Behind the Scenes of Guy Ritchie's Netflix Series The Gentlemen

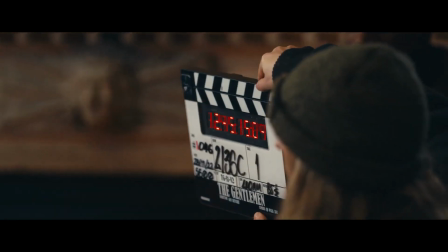0:00 Going in three, going in two, going in one, and action.
Within the Guy Ritchie world, you can really push it as far as you want.
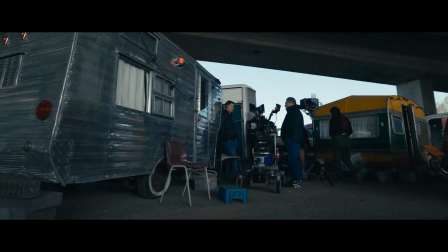0:09 It's reality with a 7% twist. And he loves the tops, and he loves the streetwise people.
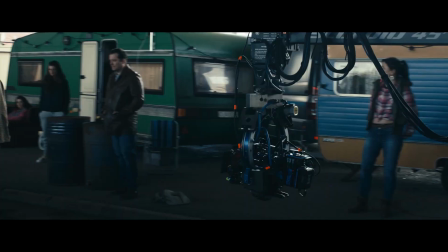0:18 Whatever you think you've planned for the scene, we're going in a whole other area. You can balance the comedy and the darkness in a way that no one else can.
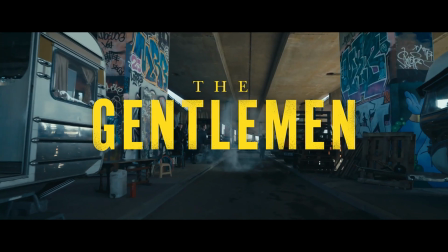It was a very complicated evolution, British aristocracy.
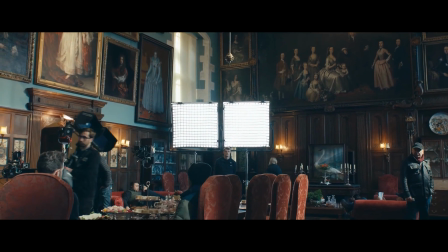0:38 There's been a highly evolved and developed subculture. It's so integrated in us as a society to have this class system.
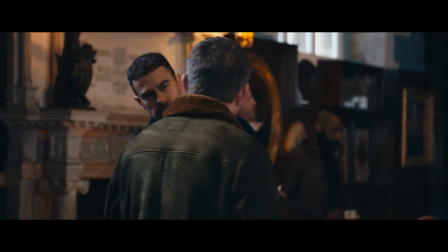0:48 Pleasure.
Huge family generational seats, you know, dukedom passed down for hundreds of years.
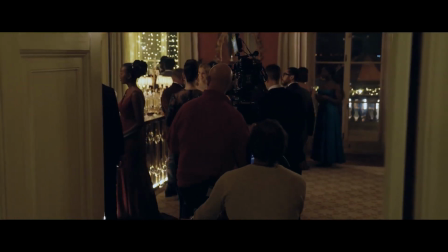0:57 It was Grace, the Duke of Halstead.
If we're trying to put across this idea of the aristocracy, there are certain things you kind of can't cut corners on.
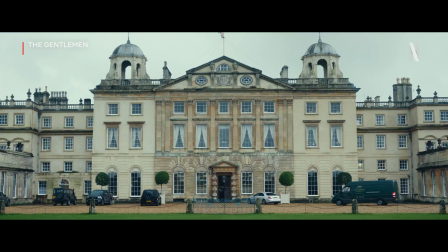1:06 The locations are going to do a huge amount of that work for you. The first job really was to pick the home, Olstead Manor.
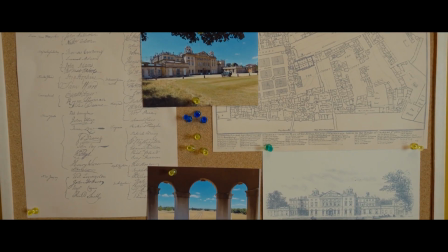1:14 So we looked at a number of fantastic country houses that would let film crews in and we chose Badminton House.
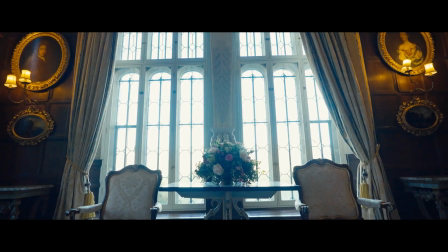1:24 Her family still lives here and we're going into their home. Yeah, people still live there.
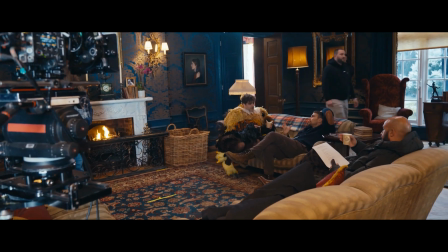1:30 We would still have the dukes upstairs and the house staff was telling us that the duke was about to come through.
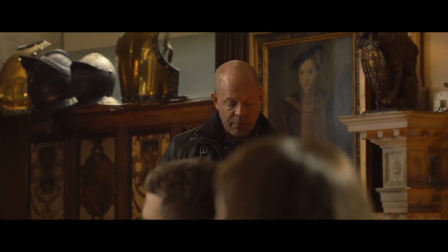1:35 That was weird. So there are tired bits and there are cracks, but the paintings and the majesty is still there.
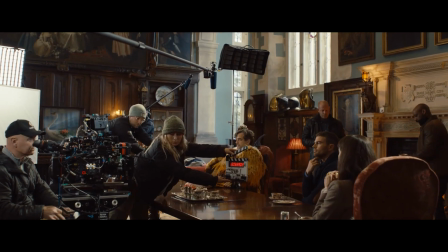1:43 We're very privileged to be allowed to film in them.
Hey, Mum. Bye, Mum.
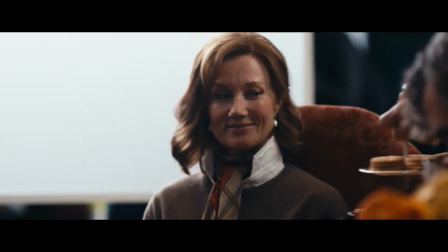1:49 From the top, Paul. And... Dodger, are you, Grace? Thank you, Geoffrey.
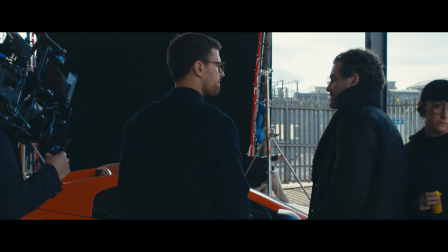1:54 That's very kind.
One of the strengths of the gentlemen will be the characters, because they are different. Susie Glass has the best style on the show, as far as I'm concerned.
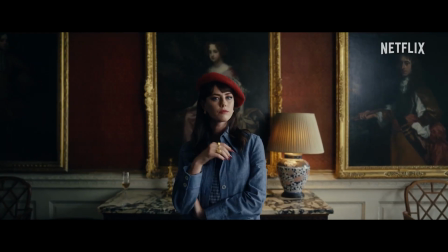2:05 It's the clothes you wear, it's the way you wear them, and it's the absolute arrogance that you bring with that.
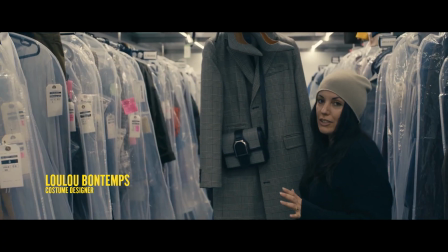2:12 The brief really was just to give her an absolutely fantastic, powerful wardrobe. She kind of adapts to the different environments that she's in, almost like she plays dress up for whatever the occasion calls for. There are so many different characters. Every fitting is a completely new challenge. Every fitting is a completely new story.
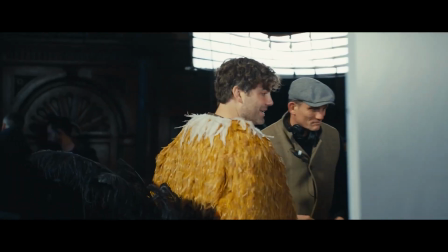2:33 I had no initial conversations with Guy about the character. The first time I met him, I was dressed up in a full-length chicken suit and was taken to his trailer. And someone knocked on the door, he opened it. I decided to try and be funny because I was like, Guy Ritchie's kind of a funny guy, so I was like, does anyone order a massive cock?
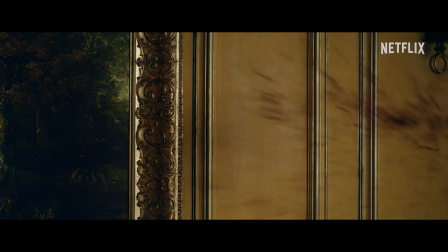2:51 Who's the chicken now? Fuck off!
This is Freddy's chicken suit.
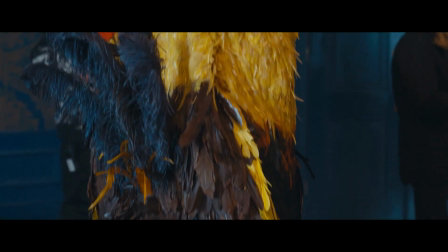2:58 So we made this by hand from scratch. Obviously went for the cockerel rather than a chicken.
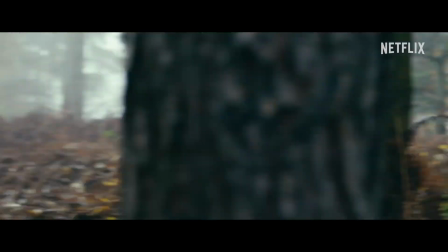3:04 In order to have more color, the whole movement through the wind, it just looks absolutely beautiful.
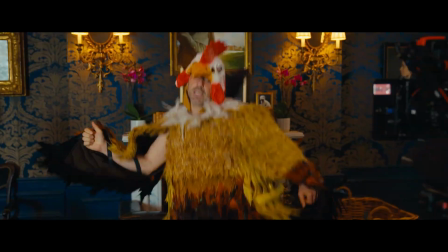3:11 It added to the drama and ridiculousness of the whole situation. And scenes like that where you're able to push the envelope into a darker space while maintaining
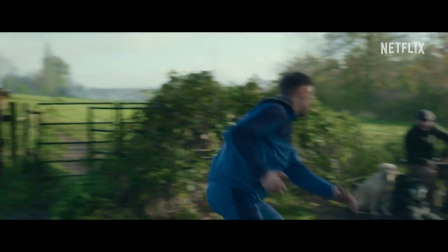3:22 comedy is obviously what Guy does really well take a
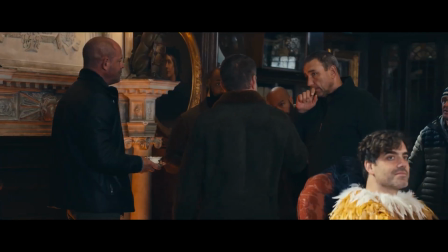3:27 breather son there's been a hole in my soul the shape of Vinnie Jones
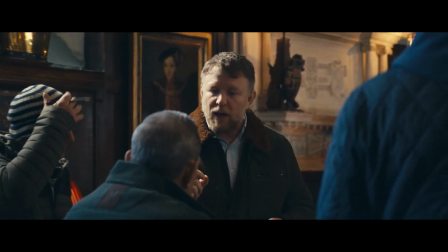3:32 for the last 20 years has now been filled we haven't worked together for
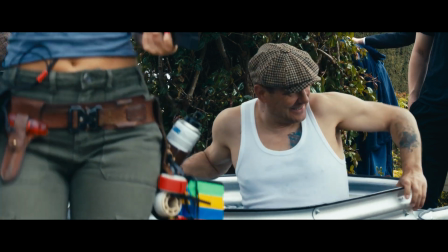3:37 for a long time and then I just got random text from him saying got something for you.
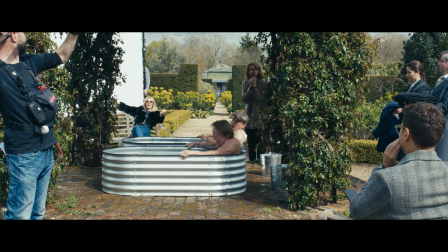3:42 That was it.
Woo! Stay in first position.
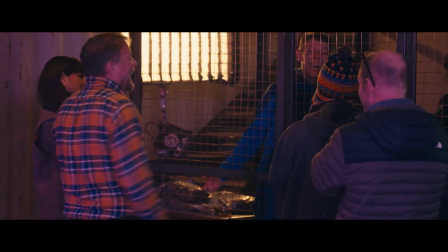3:48 Don't do the old movie movie. I can't do that.
In the weed game, it's a relatively inefficient way of making money.
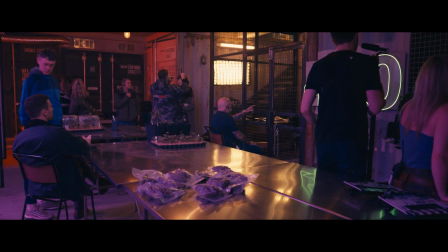3:56 That said, if you own the lane, there's a lot of money. There's a man called the dope man, okay?